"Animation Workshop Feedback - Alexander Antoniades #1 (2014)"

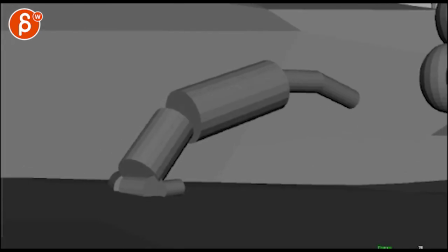0:04 Okay, so I'm checking out the shot here. The whole sequence is cool.
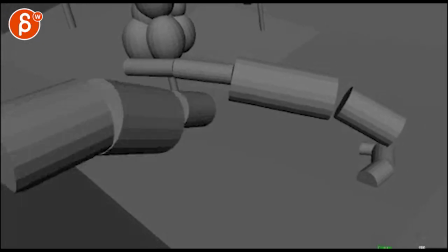0:09 I'm actually very curious how you did the camera work in terms of the handheld feel and everything.
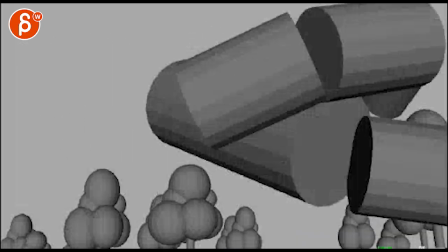0:15 Curious about your workflow because it already looks really, really cool. I think the actions are cool too.
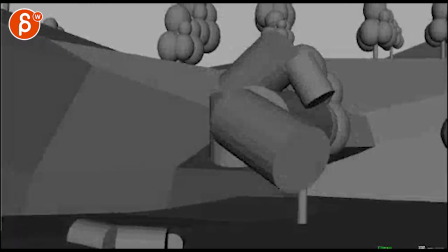0:21 I think this all makes good sense here.
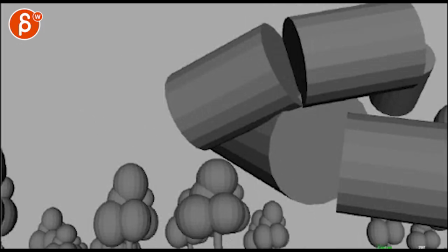0:26 Only tricky thing is that you're establishing a left-to-right swing and then it's a right-to-left.
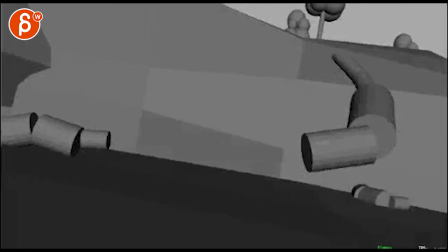0:35 So it's kind of an odd break here.
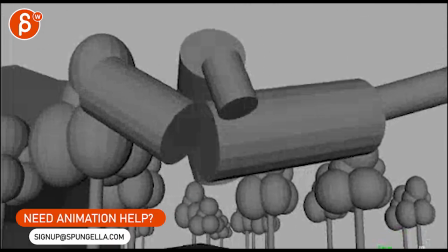0:43 And secondly, switching angles like that, it's just confusing because you change direction.
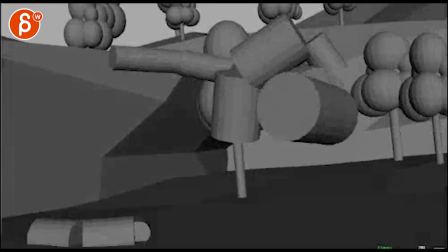0:48 I know it's technically correct within screen space. um what you could do is you
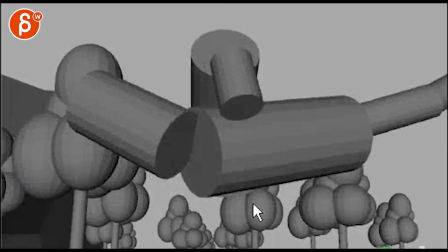0:56 know you could cheat it where imagine it would be a bigger turnaround so that the head here this guy is before the here bigger bend the butt is here so that when he swings we only get that much
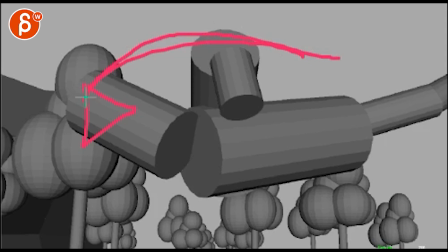1:11 that much swing so it keeps a right to left not that you want to start going this way but you just want to just end it just enough
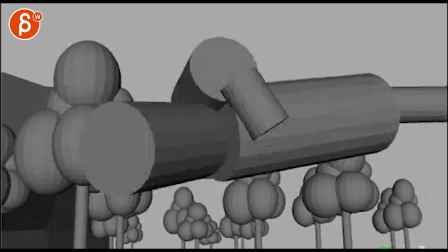1:19 so that when you cut, it continues that right-to-left thing here.
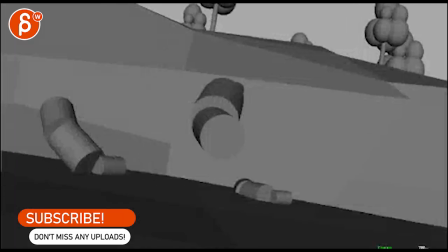1:26 And you might argue that it's almost in the same angle, we're just moving out, which is technically fine.
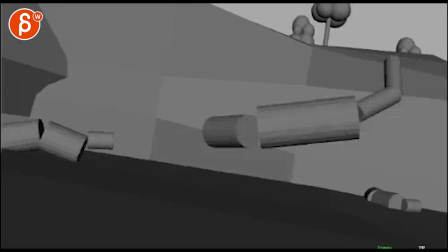1:31 So you're going to end from a close-up to a wide shot. I think that's totally fine. And then you've got the smack here.
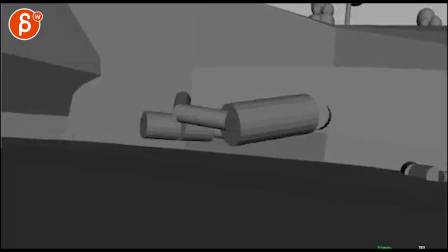1:36 Boom. That smacks right on impact, which means if you could end right-to-left, that should be fine.
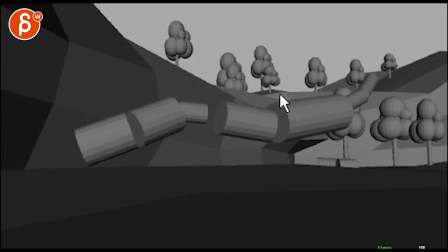1:43 And you're holding this for that. Now, I see what you mean with the ending, where they quite know who is finishing. I think that could work. You could end on a really cool pose, mouth open. It'd be really cool.
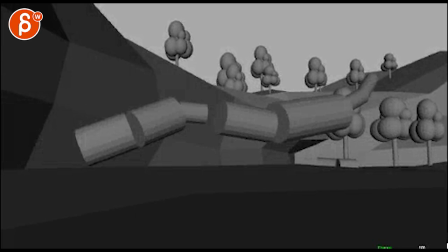1:59 Or you show the full-on impact, head-to-head collision, which could be really cool too.
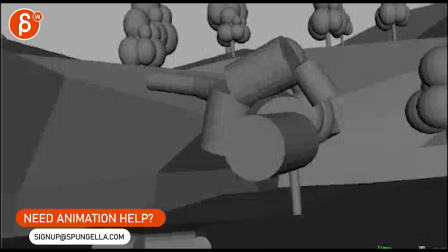2:07 So you're having all this behavior stuff, you've got interaction.
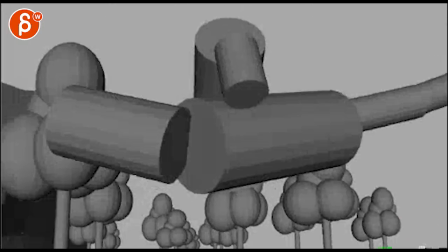2:15 If this gets too long, I think it's fine. I think you should be fine.
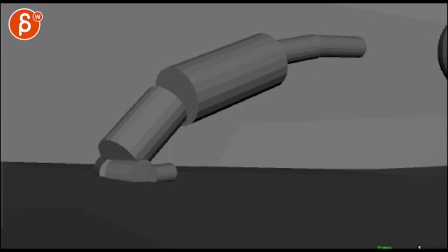2:21 The thing is, the main impression that I had was that it was too slow, just overall.
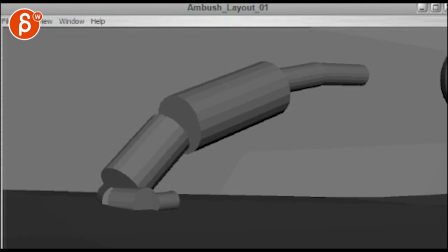2:28 And I think if you are going to speed this whole thing up twice the speed, let's just pretend, right?
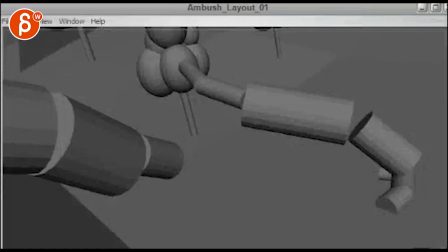2:36 So over here.
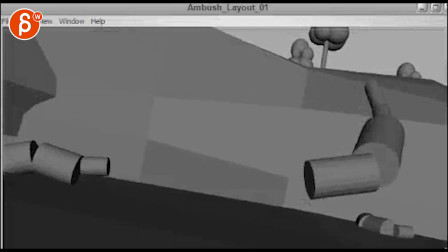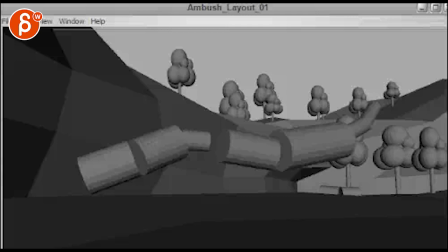2:43 That works a lot better. So imagine you're technically only 9 seconds into it instead of 19.
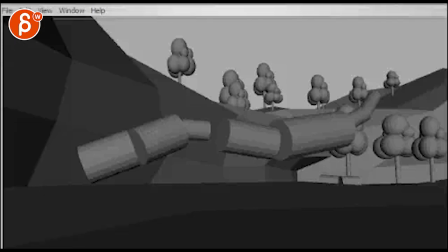2:50 something so cloud plate is twice the speed makes
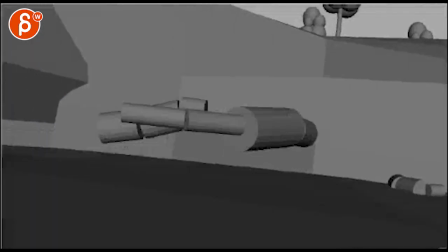2:56 everything a lot better and then with that it gives you more time
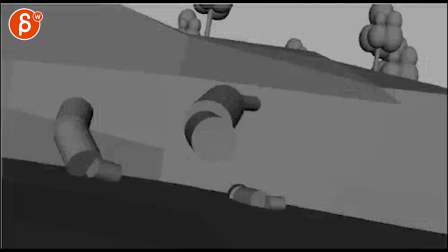3:00 10 seconds is a great length for all this action because at one point I was thinking well at that speed
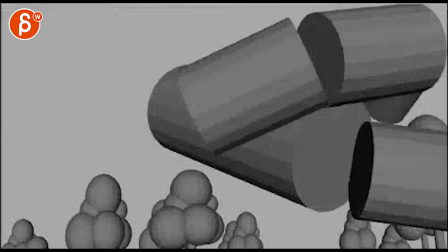3:06 I don't know it gets a bit long and you could almost combine the throw down here with
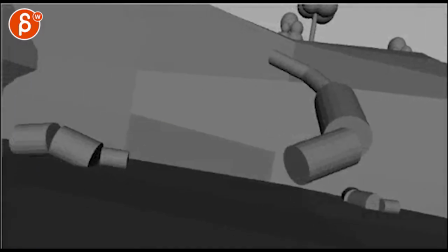3:12 the tail so it's not a down we hold and wait and this but it's like a double smack
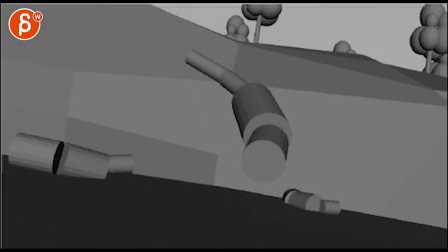3:20 It's almost you're doing this, and through that throw here, the tail continues and smacks the guy.
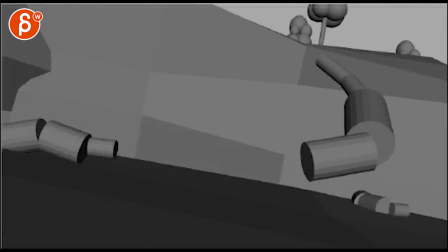3:30 That could be a cool double whammer. And then back into...
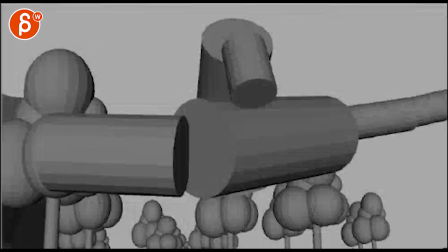3:37 Then you could cut into something like this. You can actually end it like that, right? So hold on, you're doing this, you're doing throw, smack.
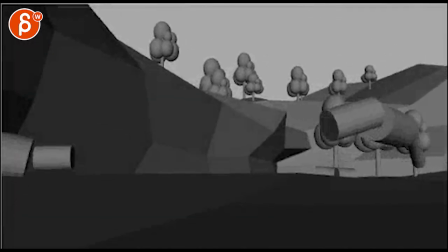3:47 So it's not this, right? you're not doing this and you will cut out this shot you would end here you would end in this but it will be coming
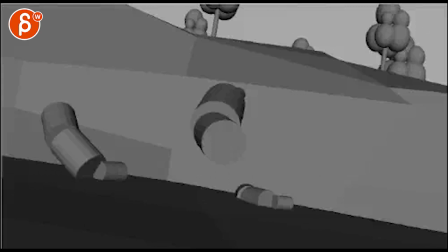3:55 from this i'm just saying if you would if you would think of cutting it shorter making a bit different it would be throw down
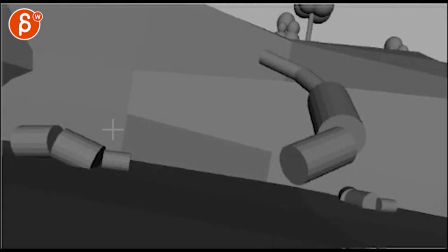4:04 immediate smack here which would bring the guy be closer to us a bit bigger here with this guy and then you could have a bit of a side to side
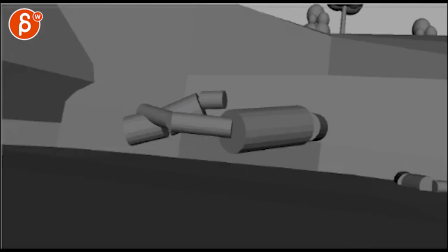4:13 walk for him going away from us and the camera rotating around a bit so you end up in fact here again and then
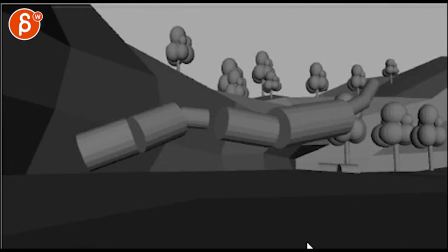4:22 that and again given that you have now nine seconds um i can see how cool it would be to stop and wait for that right so the audience goes oh man what happened
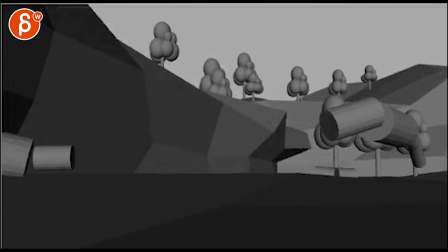4:35 but i would also love to see how what that would look like if the full-on head collision there but
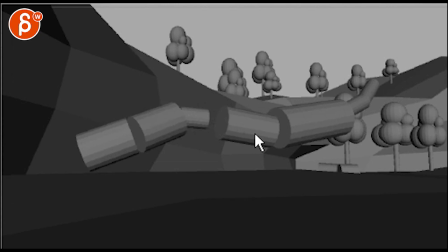4:43 but then you would almost have to finish it when they cannot bounce off and
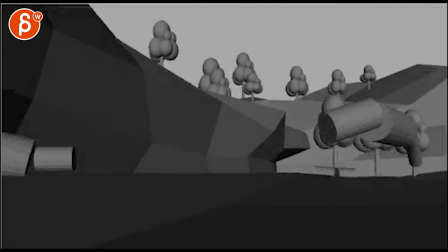4:47 oh i don't know it could be kind of into going boom cuts but you
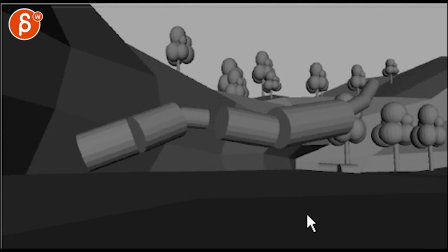4:52 just want to feel like oh that hurt and then you cut and you leave the audience going man that was so cool um that
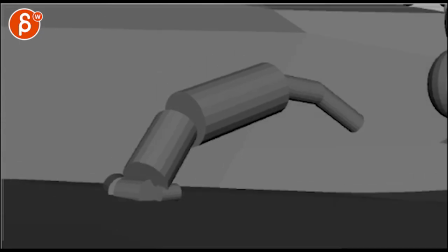4:58 could work too but that's it that's other than that the major thing to me was speed
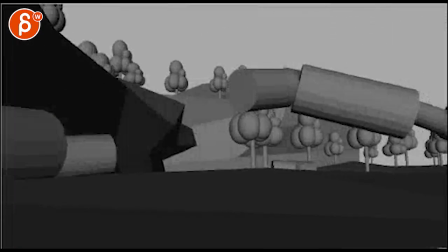5:05 and then that may know about the camera change here just in terms of screen direction you can You can keep the rest and everything,
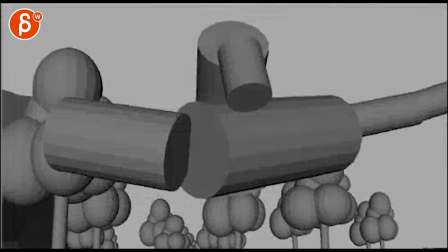5:11 or if you want to make it slightly different, just as an idea,
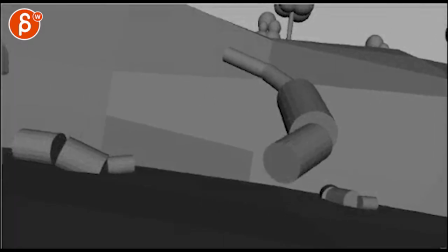5:14 a smack boom, like a smack down and tail smack, just because double smack like that, it's kind of neat.
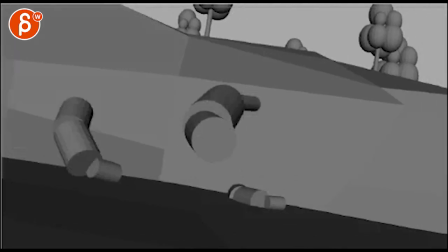5:21 Something maybe unexpected, something you haven't really quite seen.
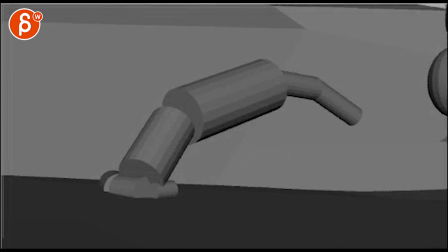5:27 And the rest is fine, love the camera work. Again, I'm curious what you did with the camera sets. A hand, a script, how did you do the handheld?
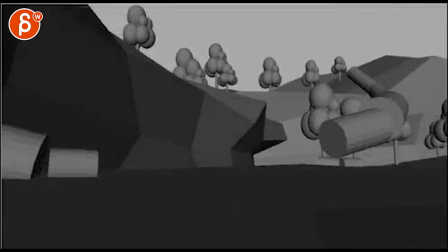5:36 Because I have my own little system and it looks like it's already in a good spot there.
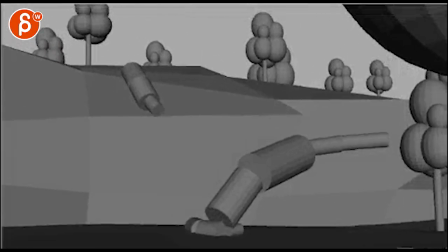5:43 And I love this here. I love your foreground piece here, just for a little bit of a moment here.
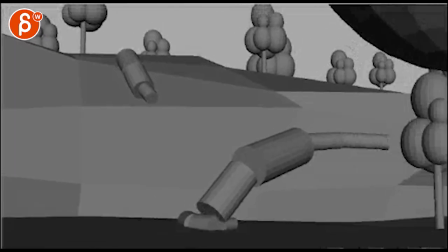5:49 And then boom, and then it reveals the guy. It's cool. Cool setup there.
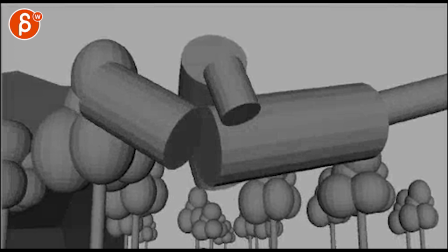5:54 Yeah, that's all I have. It looks already great. Think about those little changes. And then I would say let's do this. All right, thanks. All right, there's an email, you can sign up, you can start whenever you want, you can submit whenever you want, you get 16 submissions. Either way, a like and subscribe would be awesome. All right, thank you.